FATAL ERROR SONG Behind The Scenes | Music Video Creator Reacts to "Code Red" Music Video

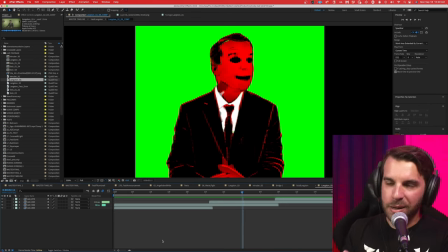(25:01)
I think it was before I ran it through EBSynth, but I cut it down from 24 FPS, which I shot it at, to I think like 8 or 10 frames per second, which gave it this more like retro kind of hand animated situation.
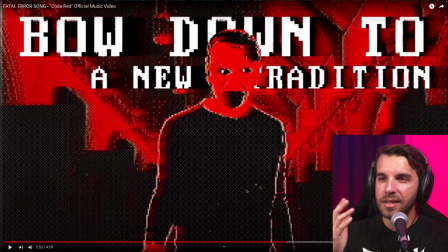(25:13)
And it also made it way faster to process because it's way less frames. This is the section of the song where I'm referencing every song I've written before. Well, not every song. I forgot two of them. And there's one line that just has nothing to do with any songs because I could not think of anything else to put there. And I'm so mad at myself now because I could have easily just put another song that I forgot to reference in that spot.
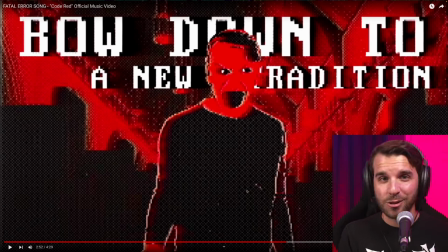(25:32)
But that's okay. Do you know the two songs I forgot to reference in this? below if you think of it.
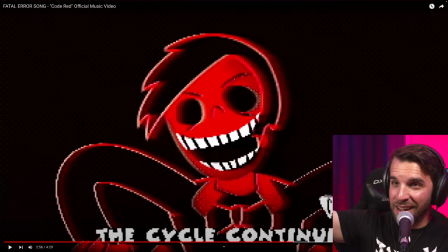(25:41)
I was so happy when I saw Toondeen in the storyboard for this one. I love this design that Shwu did for Fatal Toondeen, and I got to animate him by hand again.
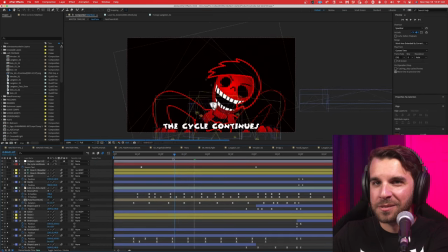(25:50)
So here's Toondeen with his insane keyframing situation. I'll take the effects off so you can see him in all his oddly shaded glory. Here he is as the original animation was. He's a few different pieces. I drew these in vector right in After Effects.
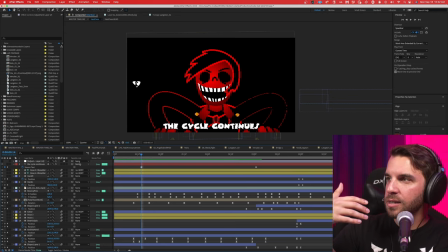(26:01)
There's a pretty solid shape tool. I brought in Shwoo's drawing, and then I just kind of traced over it each layer.
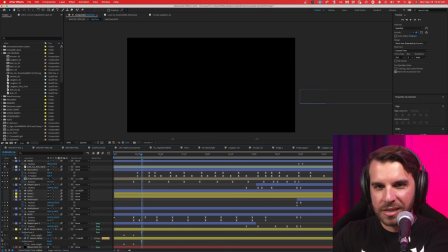(26:08)
We can break that up part by part if you want to see how he's built. Okay, so here's his body.
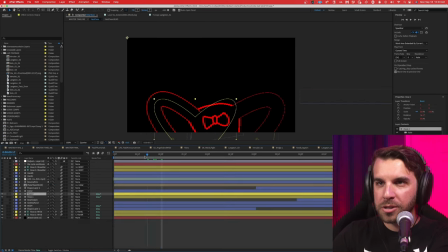(26:13)
There's his arms. His arms are rigged up with what's called rubber hose, and it's what it sounds like. It's a plugin that lets you make rubber hose animation-style connections just by placing, like, your shoulder and your wrist, and it figures out everything in between. It's great. So I parented the shoulders to the body. I wiggled it back and forth, and you get that kind of animation.
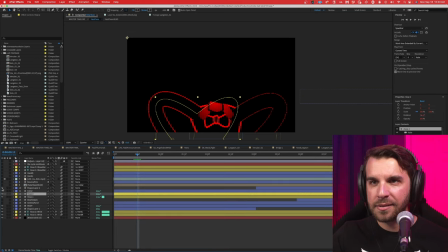(26:31)
It's awesome. I have his shirt collar drawn on top of that. There's his head, which just kind of bobbles back and forth.
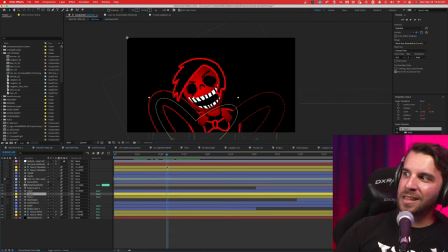(26:37)
There's a lot of good, like, secondary motion of every time his head hits the end of an arc, it just kind of bounces a little. I had fun with this.
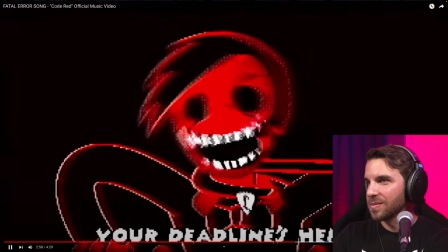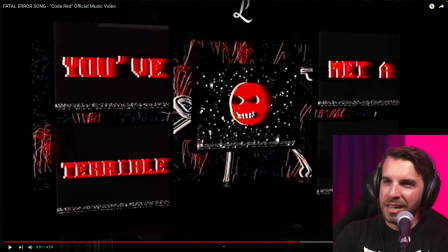(26:49)
This was originally just a moon, and it was just going to be a Local 58 reference. But I was like, this line is, you've met a terrible fate. Let's make it the Majora's Mask Moon. So that is actually the Majora's Mask Moon model straight from the N64 game. And then I just repainted it to fit the Fatal Error colors.
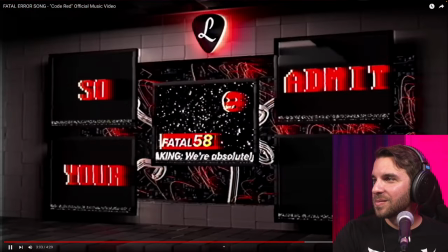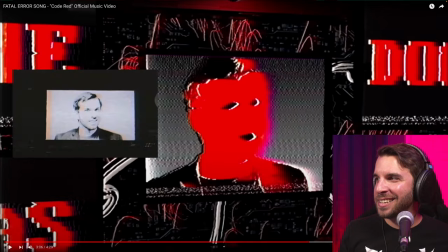(27:09)
Uh, here's here's me like reenacting the original intruder shot, right?
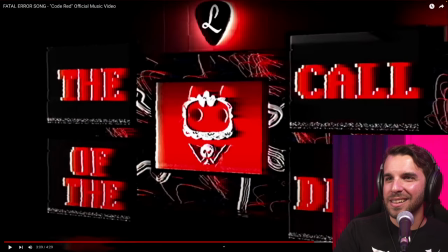(27:16)
That's the line that has absolutely nothing to do with anything, but like Dead, like Cult of the Lamb, it works, we went with that.
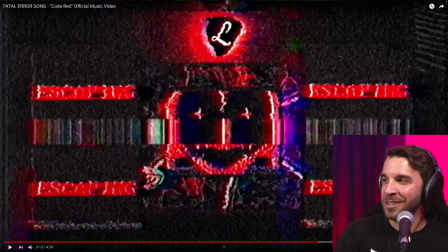(27:26)
This is this is my favorite line in the whole thing, was getting to shoehorn a Dread reference in here, and so I had to visually do it as well, right? And I had to dig so hard to find the model I made for the Emmy head, because I did this when Dread had just come out.
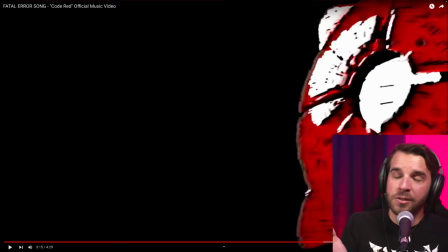(27:42)
There were no models or anything for Emmy. I don't even know if there are now, but I had to model that from scratch. So I had to dig like three hard drives ago to find the blender file for that and pull it over. And I'm very glad I was able to find it and recreate that shot.
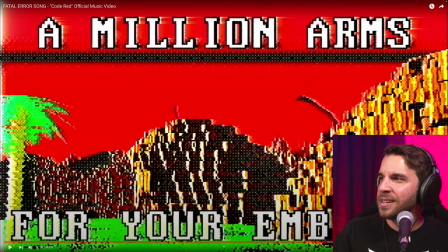(27:56)
In retrospect, I should not have made the sky red because you cannot see the fatal hands at the top of this. I'm very upset with myself.
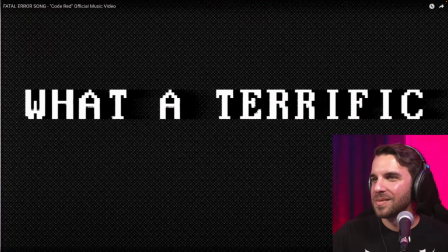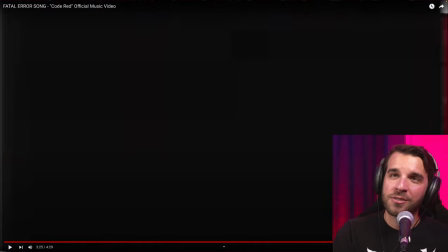(28:10)
And now we get into the most insane part of the music video. First off, animated by Manny, the dance that Fatal does. So much fun.
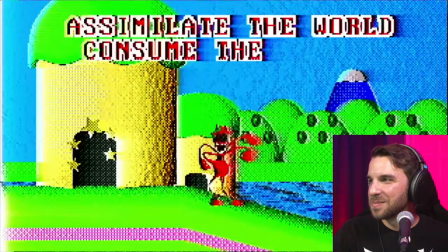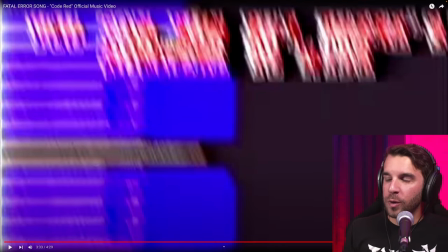(28:24)
Okay, so going through there, that was originally supposed to be different locations. On the original storyboard, it was Mario Kirby Deltarune Undertale Pizza Tower. I forget the order, but that's because Anorak had designed official vessels for the characters from those games.
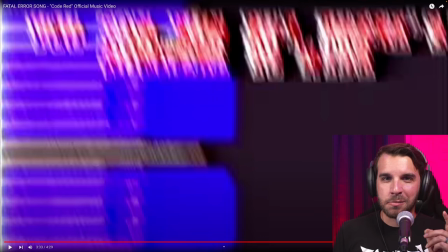(28:41)
But one, the locations that Shwu drew looked really hard to model, and I had like 12 hours to finish the video at that point. And two, I haven't played Deltarune or Pizza Tower. And so I went with games I've played, games I thought would be really fun to see Fatal in.
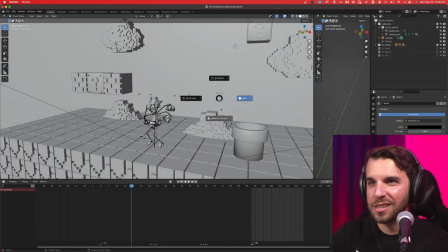(28:55)
So here are the four scenes I modeled for this. The first is 1-1 from Mario.
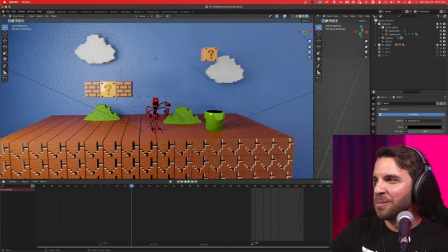(29:00)
And I really like the kind of like diorama style texture I gave all these things.
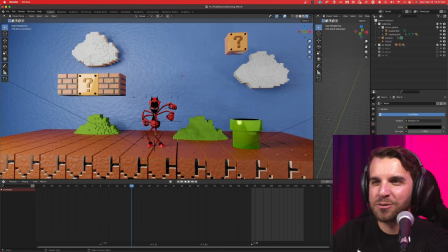(29:05)
It's got like just a little bit of a, I don't know, fabric-y or some kind of material to it.
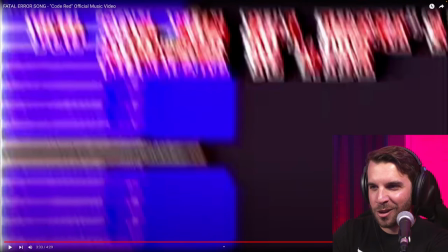(29:09)
I like the little bit of texture and I'm kind of bummed it gets lost in overcooking it with this, but it's still fun.
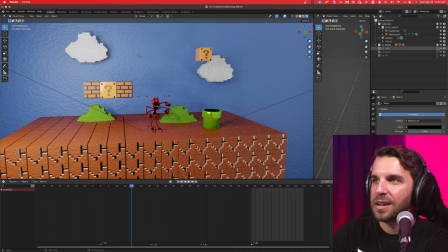(29:15)
I thought about maybe doing it without the retro dither effect, but then you'd see how badly modeled Kirby's world is.
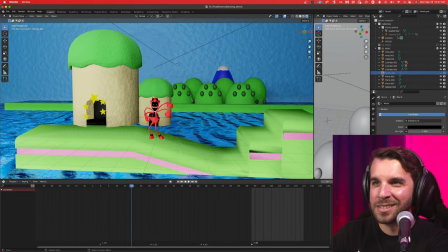(29:21)
I did a real rough job with Kirby's world. I did Kirby a disservice and I feel bad, but again, time crunch.
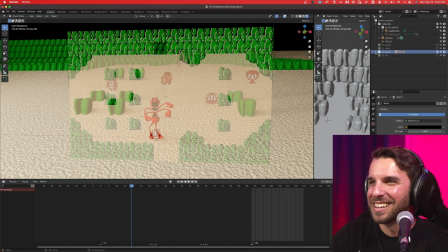(29:27)
Zelda's world is especially just jank city. I'm not the proudest of my modeling on the Zelda level.
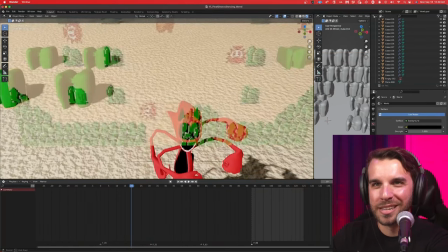(29:33)
You can see I was trying to remake these rocks and we ended up with this weird, I don't know, tooth looking thing is it it is what it is but it came out okay i am however very happy
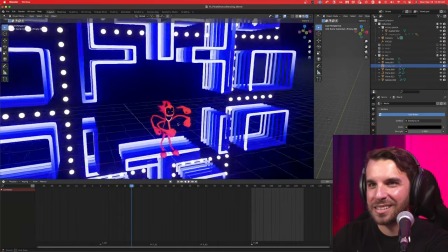(29:42)
with how pac-man's world came out i love this like stylized vibe the neon
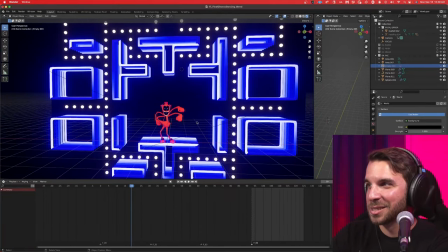(29:48)
world i put here it's i had a lot of fun with this this was very fun the
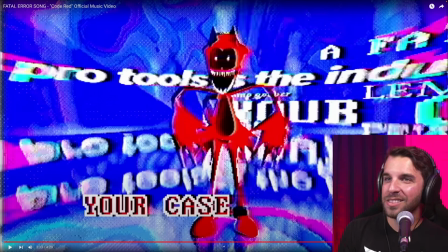(29:57)
first time the first like dozen times i watched the storyboard i did not get that this was robotnik's announcement from sonic adventure 2 and so i wasn't really like I wasn't really thinking about this scene, whatever. And then Manny and Shwoo and I were all hanging out in voice chat while I was working on this. And Manny's like, oh, nice, the Robotnik announcement scene.
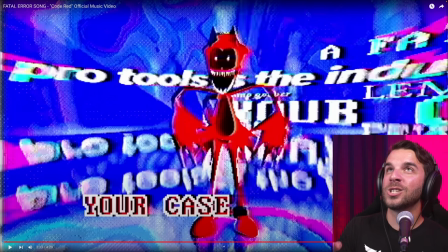(30:15)
I'm like, wait, the what? And then I rewatched it and I got so, so excited that I get to animate. I've come to make an announcement as Fatal Error. Like, come on, that's a dream. Like Manny and Shwoo can tell you I was giddy when I realized that.
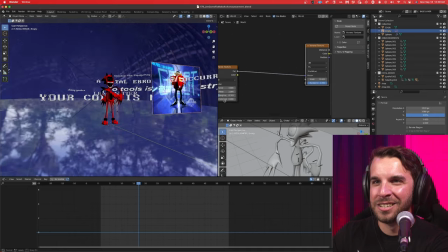(30:28)
So here is the stage for that scene.
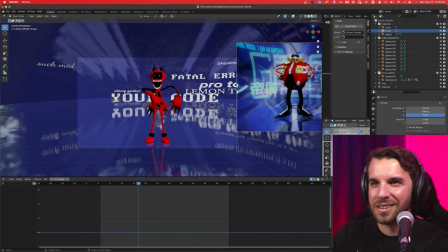(30:30)
And you can see I've got the original shot here for reference just so I could arrange the lighting and the coloring and everything in a way that that really
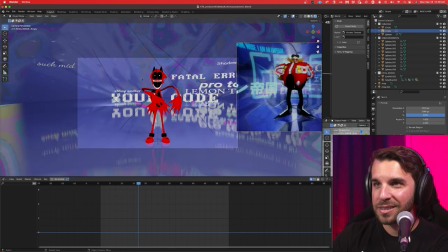(30:37)
worked for the vibe and I think I got pretty close not perfect a lot of this texture is really hard to replicate and and I again did not have a ton of time but I'm pretty happy with how close we got I'd say so fatal is inside a giant like crazy colored
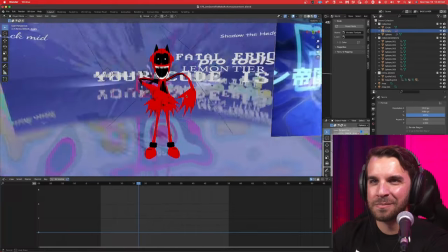(30:51)
dome it's absolutely wild and he's got a reflective floor underneath him there's a few lights shining directly on him so I tried my best to
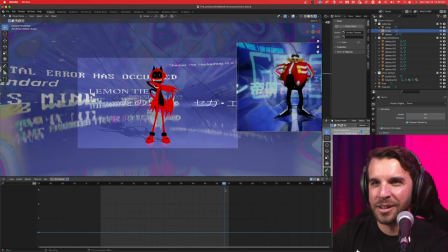(30:58)
match his his movements and everything it's not it's not like perfect timing but I got I got close enough to have fun with it. Talking about the text in the background, we can just scroll through those one at a time because I had fun with all of them.
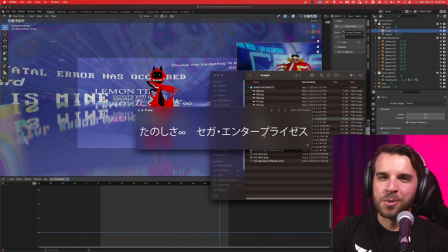(31:09)
They are in order. This is the fun is infinite with Sega Enterprises message from Sonic CD, the error screen. This is a fatal error has occurred, of course. Shimp Kuber. That's an inside joke from the LSE Discord. If you're not in the Discord, you have no idea what that means and I'm so sorry. Suck Mid. Again, a joke from one of my live streams. Someone just commented that in the middle of a live stream.
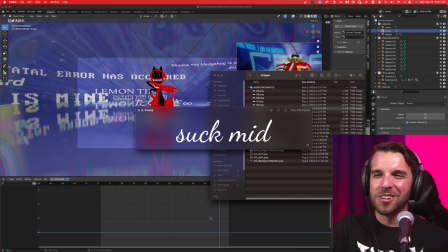(31:29)
We were all so, so taken aback by the beauty and succinctness of the comment lemon tear of course this is the actual beginning of the official speech in the real game sonic the hedgehog adventure 2 battle popcorn with a spoon contrary to popular belief i do not in fact eat popcorn with a
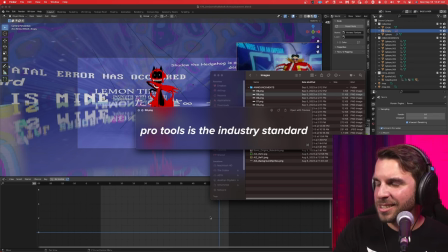(31:47)
spoon anyone telling you otherwise is lying pro tools is the industry standard sorry pro tools is the industry standard there we go your code is
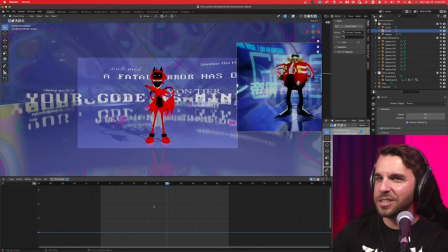(31:55)
mine those are all just kind of set with their origin as the center of this stage and then spinning around at various intervals to make sure they all try to pass on screen at least once i think the only one that may not have made it i think shimp goober may not
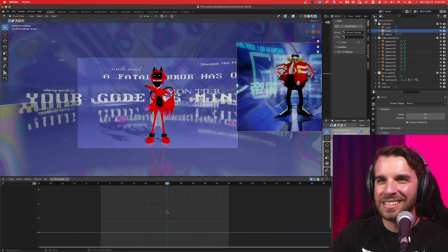(32:08)
have made it on yep there's shimp goober shimp dude shimp goober didn't make it it's a shame it was hard to time everything in a way that got on
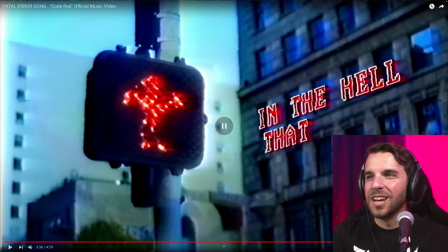(32:15)
screen oh i had so much fun animating the shot this was this was my this is like
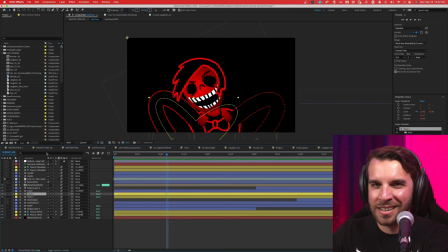(32:22)
my proudest moment in here and it's so stupid i posted it on Twitter like a day or two before the music video came out though because I was just so happy with it and it made
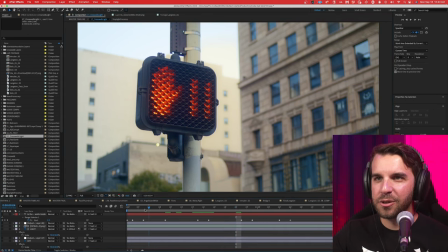(32:29)
for a fun teaser. Okay so there's a few steps to what's going on here. One I have stock footage of just a like crossing light at a pedestrian crosswalk. This is from either story blocks or motion array I don't remember and it's just a simple like handheld shot of this stoplight.
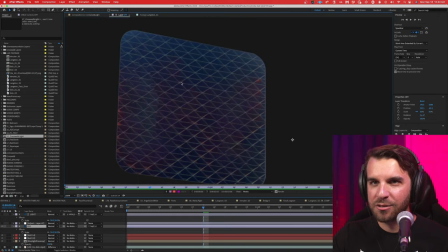(32:43)
Then I photoshopped and you can see it's a really messy content aware fill but that doesn't matter just an all off
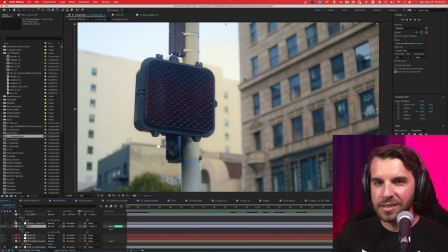(32:49)
version of this and then I had to track it onto the original because this is a layer of its own,
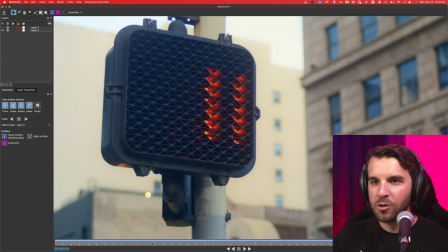(32:55)
right? So using software called Mocha AE, I tracked the movement of just this chunk, and you can see it follows along, right? Just this chunk of the stoplight following along. Thanks to Ro Panagonti for turning me onto this software. I was doing it manually in After Effects for so long, and it always just took forever.
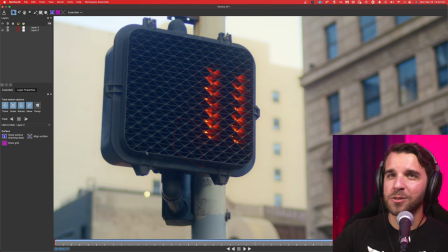(33:12)
So thanks, Ro, for speeding this up a lot.